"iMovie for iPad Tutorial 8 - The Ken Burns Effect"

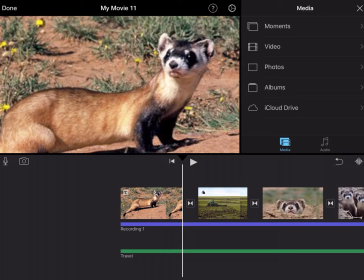Now I'm going to share with you one of my very favorite advanced features called the Ken Burns effect and how you can have some creative control over it.
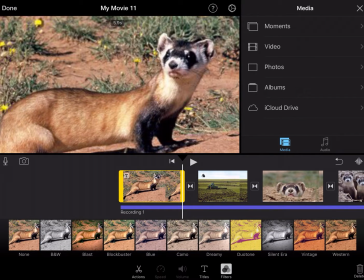I'm going to tap this first image and you'll see the filters pop up because that's the last tool we used.
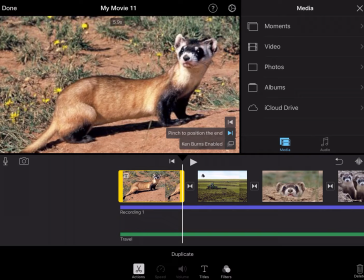Another tool is called Actions with the scissors icon. When I tap that, you may have noticed that on the viewer, where the big large image of the ferret is, some text popped up.
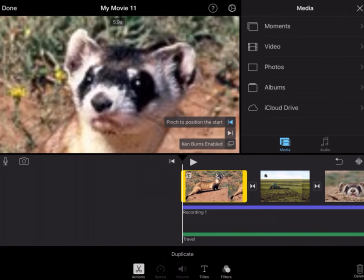And if I tap these little arrows, you see pinch to position the start and pinch to position the end.
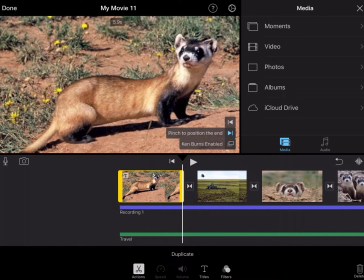What this does is it allows you
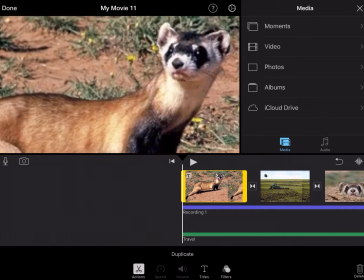to choose the starting and end point of each particular image in your story.
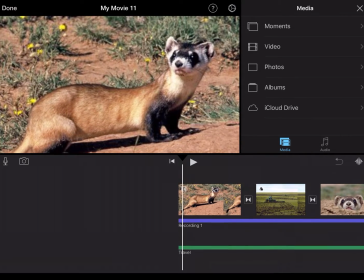So as it is being played,
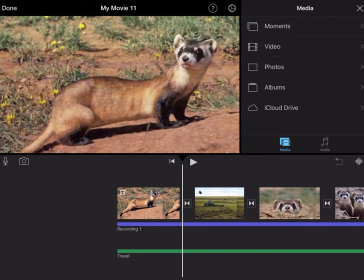you have thought about how you want the image to move.
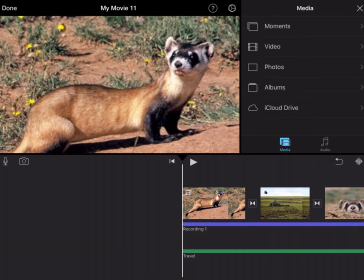So there's three creative uses of this that I'm going to share with you today. One is the zoom, one is the reveal, and then another is simply the pan.
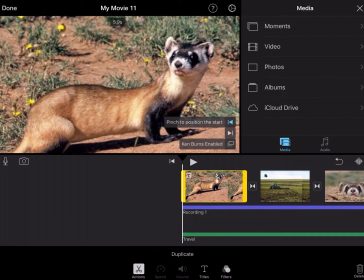So the zoom is where you would start by having the image sort of zoomed out.
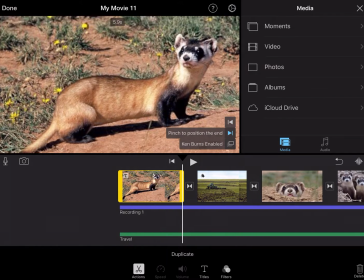Now I'm going to tap pinch to position the end, and this is where the image is going to end.
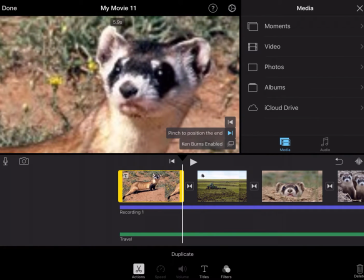So if I want to zoom in on the face, for example, I would put it there.
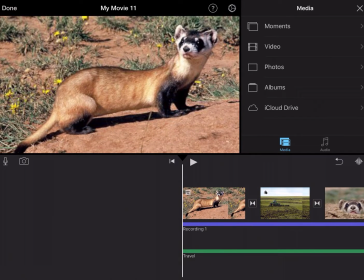So now if I press play, you'll see it'll slowly zoom into the face,
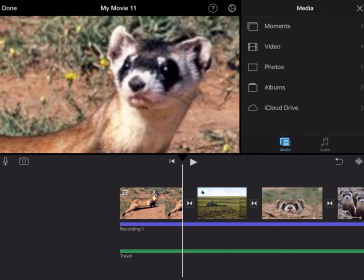drawing more attention and focus on the animal's face. And you can think that's probably something that you would want the viewer to experience at various times when viewing images, to zero in on a particular attribute.
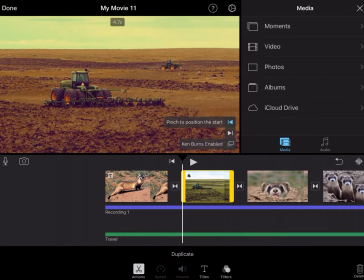The pan is one where you simply have the camera sort of pan across the screen. And for this one, let's say I start the tractor sort of over here to the left.
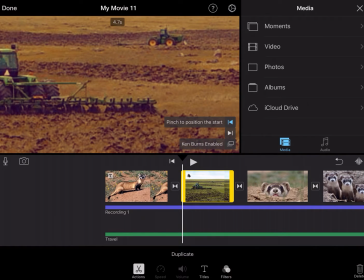Now I'll tap pinch to position the end.
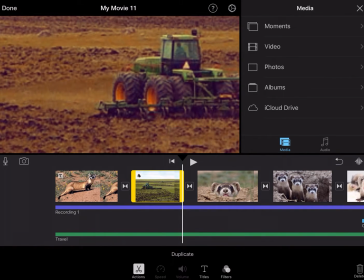And I'll have it sort of end over here, so sort of make it look like the tractor is moving across the screen.
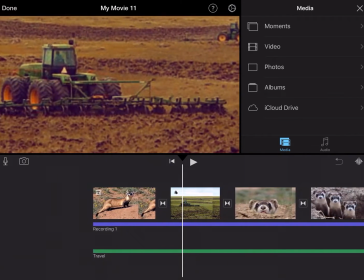So now you'll see it's almost like the camera pans across, which means sort of moving side to side.
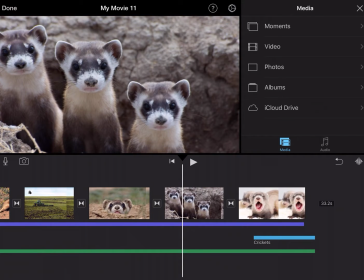And then finally, I want to show the reveal. Here is a great image to use the reveal.
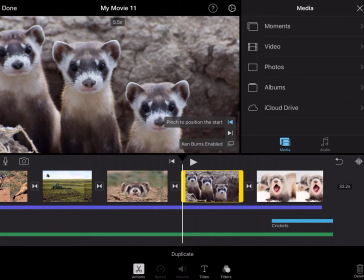The reveal is sort of opposite of the zoom. What you want to do is you want to start zoomed in. So tap this image in the viewer.
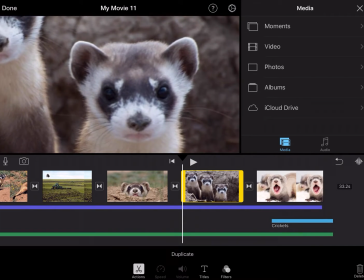Use your fingers to zoom in.
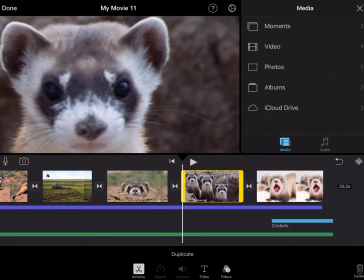And if I get it just enough to the left, you don't see the fur of the second ferret next to it.
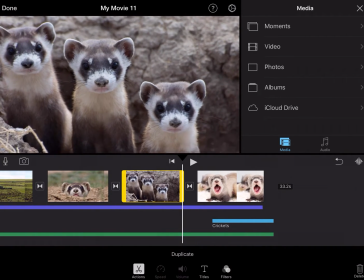Now I'll go to the end point and I want to reveal the other two ferrets.
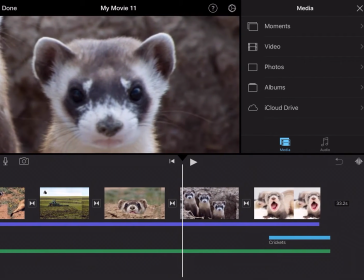So now we start here and the person sees that cute ferret, and then all of a sudden, oh, there's a second ferret.
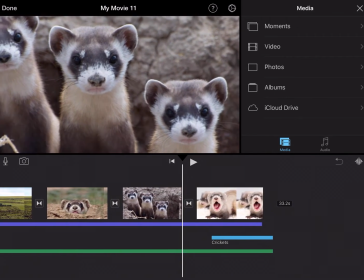And then a third ferret is revealed.
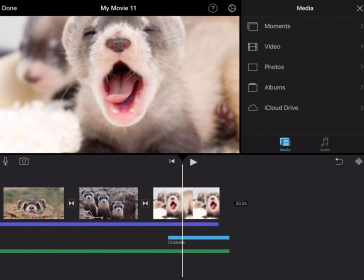So that is how you can use the Ken Burns effect to draw attention to attributes, to reveal surprising information, and to just control the visual imagery that your viewer is paying attention to.